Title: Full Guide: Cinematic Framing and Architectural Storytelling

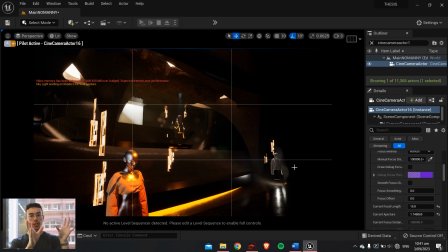(20:37)
So you just use an array of wide angle, establishing, medium, and then lots of close-ups, lots of shots where you have foreground, midground, backgrounds, then a couple of these crazy experimental shots within it. I think it really creates a interesting and engaging narrative, which you don't want to overdo anything.
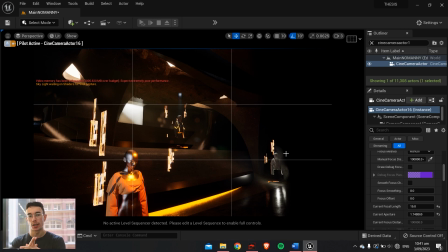(20:56)
You want to keep in mind whoever's watching your narrative probably doesn't have a very good attention span, so you want to keep their attention throughout the video and mix it up a lot. You don't want to do too many wide angle, too many of the same thing over and over.
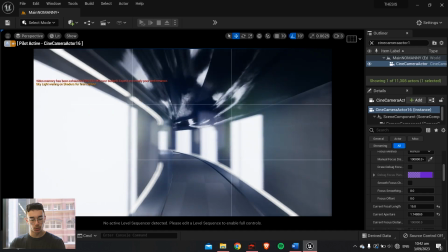(21:09)
So I had Act 2 with a bunch of little moments within it, and then you come out through here to Act 3 where I had a very wide angle.
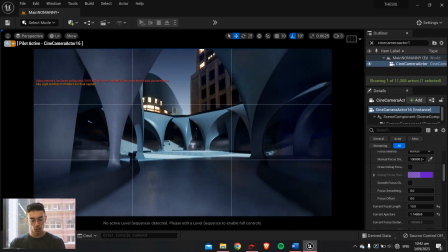(21:17)
This is where I used a 10mm to show everything. It's like a huge big reveal.
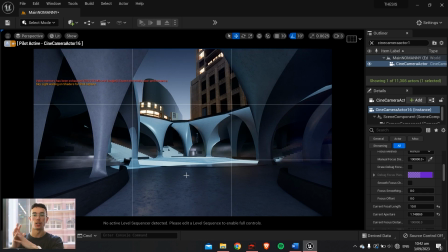(21:21)
The story arc was going up, and then you got the big reveal part showing the whole design of this big moment I've detailed out.
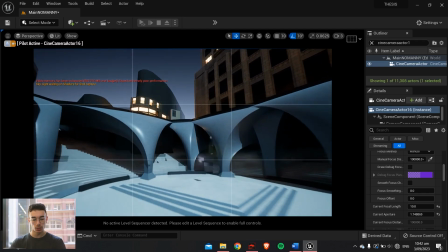(21:28)
You can see that even the building in the back wasn't actually that detailed, and all the surrounding had no detail within it either.
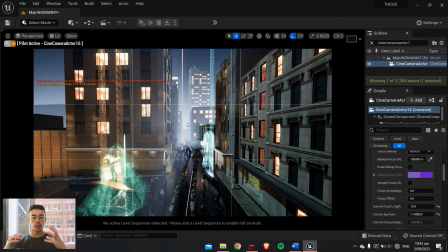(21:35)
Yeah, so that's kind of how I set up all my camera angles, and you really just want to take away the key thing of only detailing what you can see. Just remember, you set up the camera where the lens will show, set those up, set up all your key points within your project, then just detail out only what you see and link that with your overall site plan, and it will really create that illusion that your site is way more detailed than it actually is. So that's my guide on architectural cinematic framing and storytelling.